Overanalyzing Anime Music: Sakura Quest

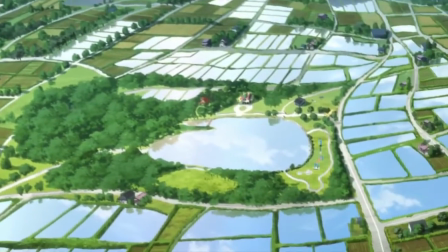Sakura Quest's instrumental soundtrack doesn't stand out. In fact, it seems as if it's trying its hardest to stay in the background.
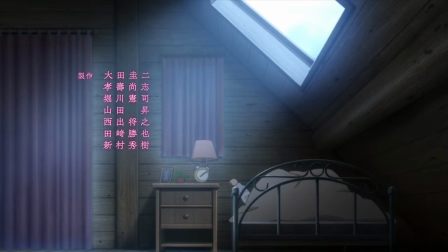And that is precisely why in this video I'm going to be analyzing it,
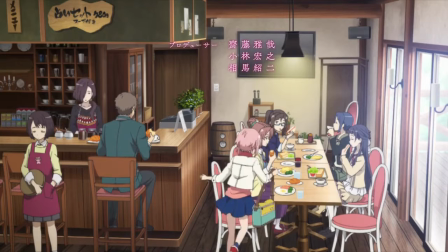trying to find out what works and what doesn't, and see how even little things might add to or subtract from a scene.
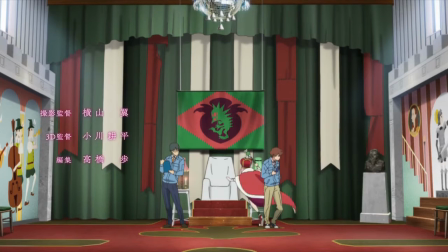This is a bit of a challenge for myself as well, to see if I can find something interesting to say even about a seemingly average soundtrack.
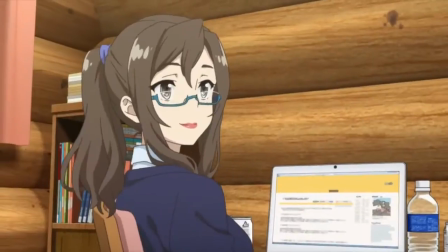Initially I was planning to cover at least the first 3-5 episodes, but as I wrote it wrote for the first one and the script grew longer and longer,
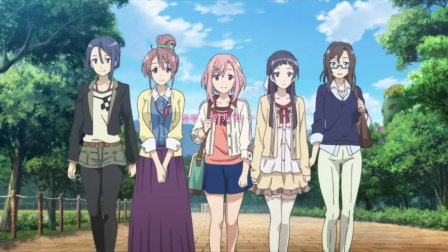I realized it would be best to limit it to just one so that it's more manageable.
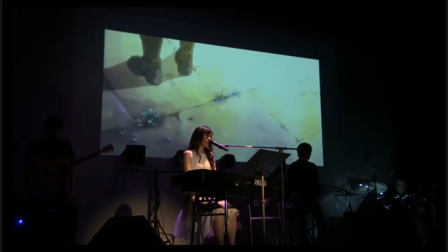One interesting and somewhat unusual thing is that the music group No Name, who are composing the music for the series,
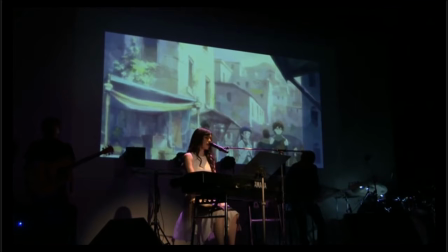did both the opening theme as well as the rest of the music for the show,
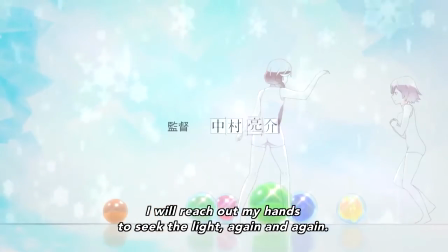with their only previous work in anime being the OP, ED, and Insert songs for Haetou Gensou no Grimgar.
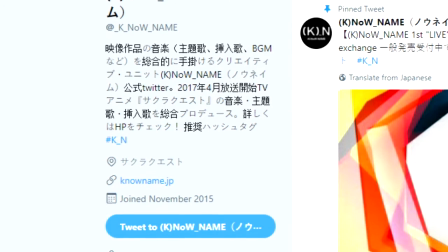The group seems to be relatively new from what I can find, as their Twitter was created in late 2015 and they have a pretty sparse discography.
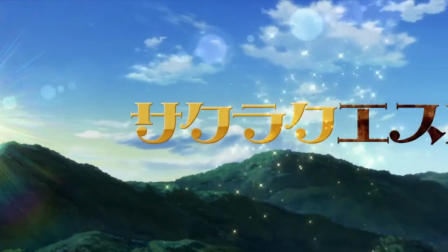I will be focusing on the instrumental music here but I do have to say that the opening theme is fantastic.
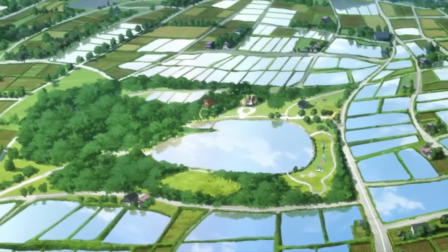It really draws you in right off the bat. There's a great sense of flow but it also never gets samey.
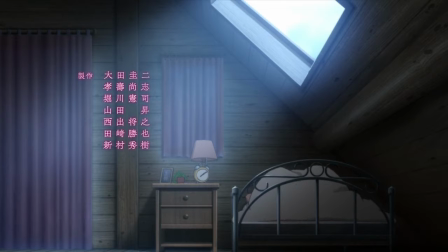The main piano riff is really catchy and it even utilizes the banjo for that countryside feel. It does well to get you ready for the episode to come.
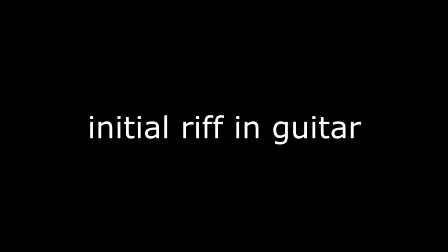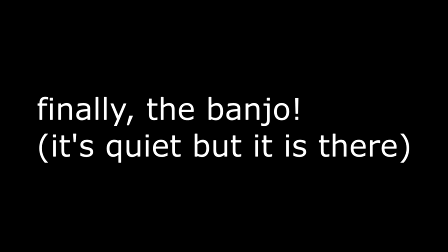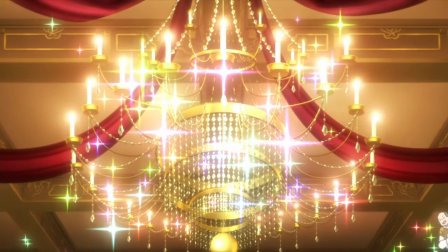We are at first presented with a flashback sequence to a regal looking occasion, and the music does its best to cue us into that.
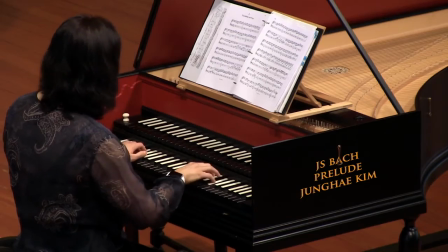We have the standard strings accompanied by the harpsichord, an instrument that was invented sometime around the late Middle Ages,
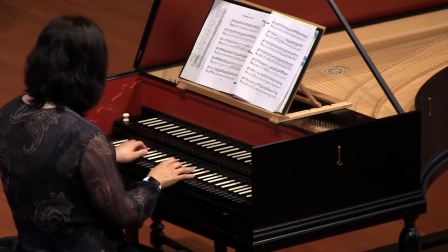but fell out of favor by the late 18th century,
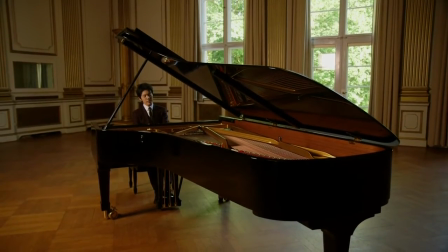with the piano taking its place at the stage due to the ability to control note length and the vast dynamic range of the instrument.
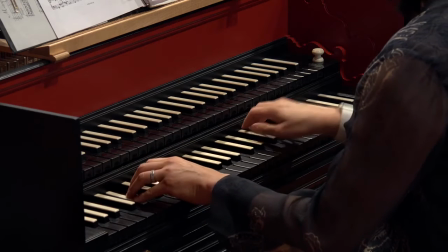It is almost always used to musically depict that general period of time in European culture, due to it being incredibly popular then,
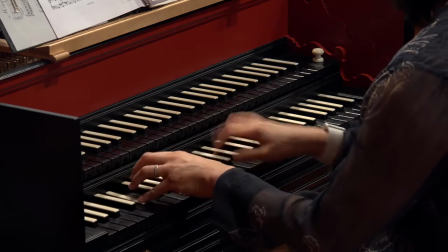but now being fairly obscure excluding performances of those works composed when it was still in regular use.
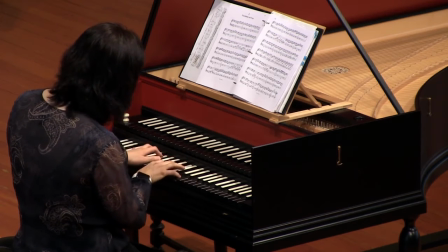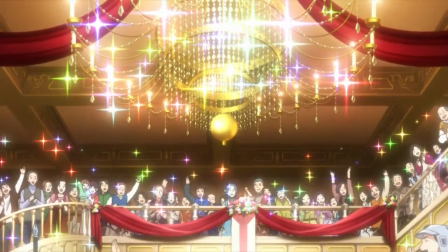The piece in this scene is rather brief, but one interesting aspect during the transition of fantastical memory to real life is that the
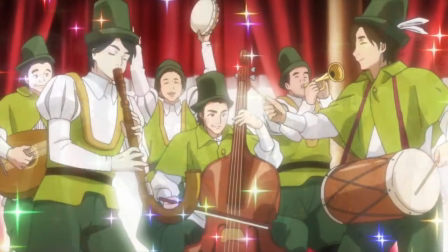string section seems to break away from the more baroque stylings a bit as wind chimes began playing,
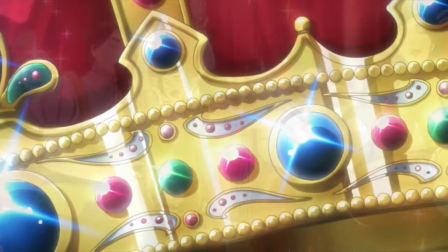letting us know the dream sequence is at its end.
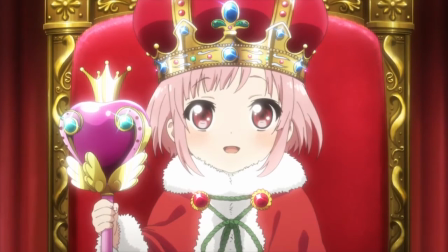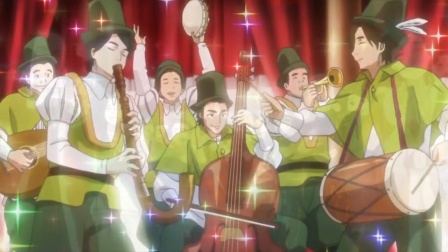When I heard these chimes at the end, it made me realize that with the twinkling of the lights at the beginning,
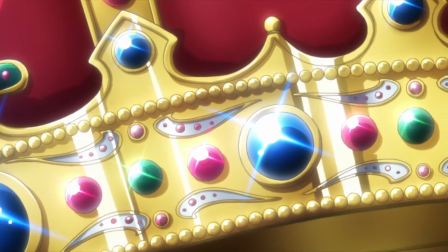we also hear wind chimes, giving us an immediate auditory cue that this is a memory or dream sequence of sorts.
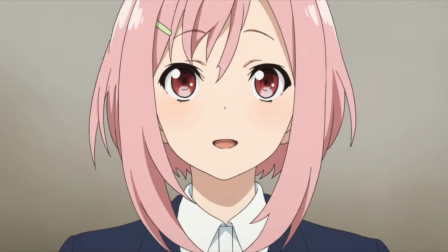The next piece jumps in shortly after, with a sharp brass intro letting us know this is the real deal.
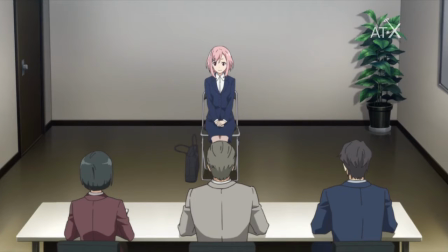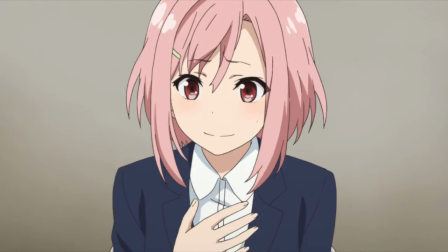It's much tenser than the lyrical fantasy prior, and there's an ever-present tempo marker underneath the whole time, starting off in the triangle and cymbal.
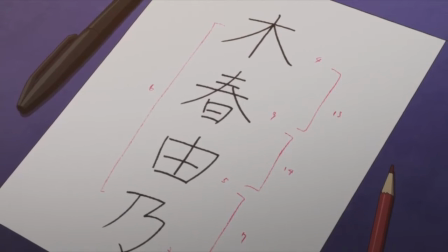To me, it gives a sense of time passing, tick by tick, even with every failure, and the lack of room to ebb and flow adds to the tension.
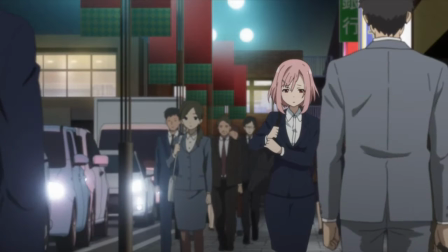Interestingly, the piece transitions into a much jazzier style halfway through, with addition of double bass, conga drums, and maracas.
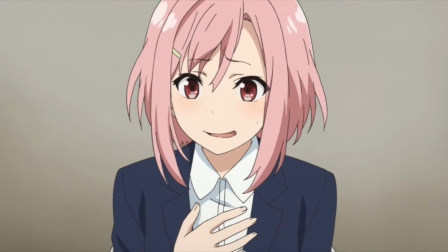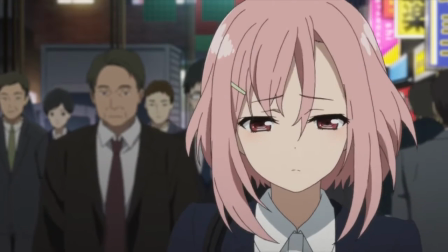Then there is a reprise where the initial trumpet theme returns, but this time accompanied by all the instruments,
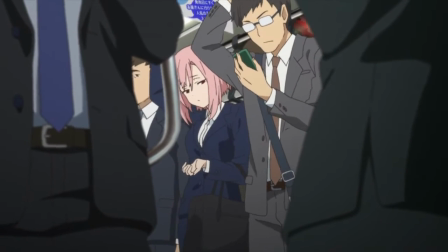before ending just as it began with the solitary ticking of the triangle and symbol.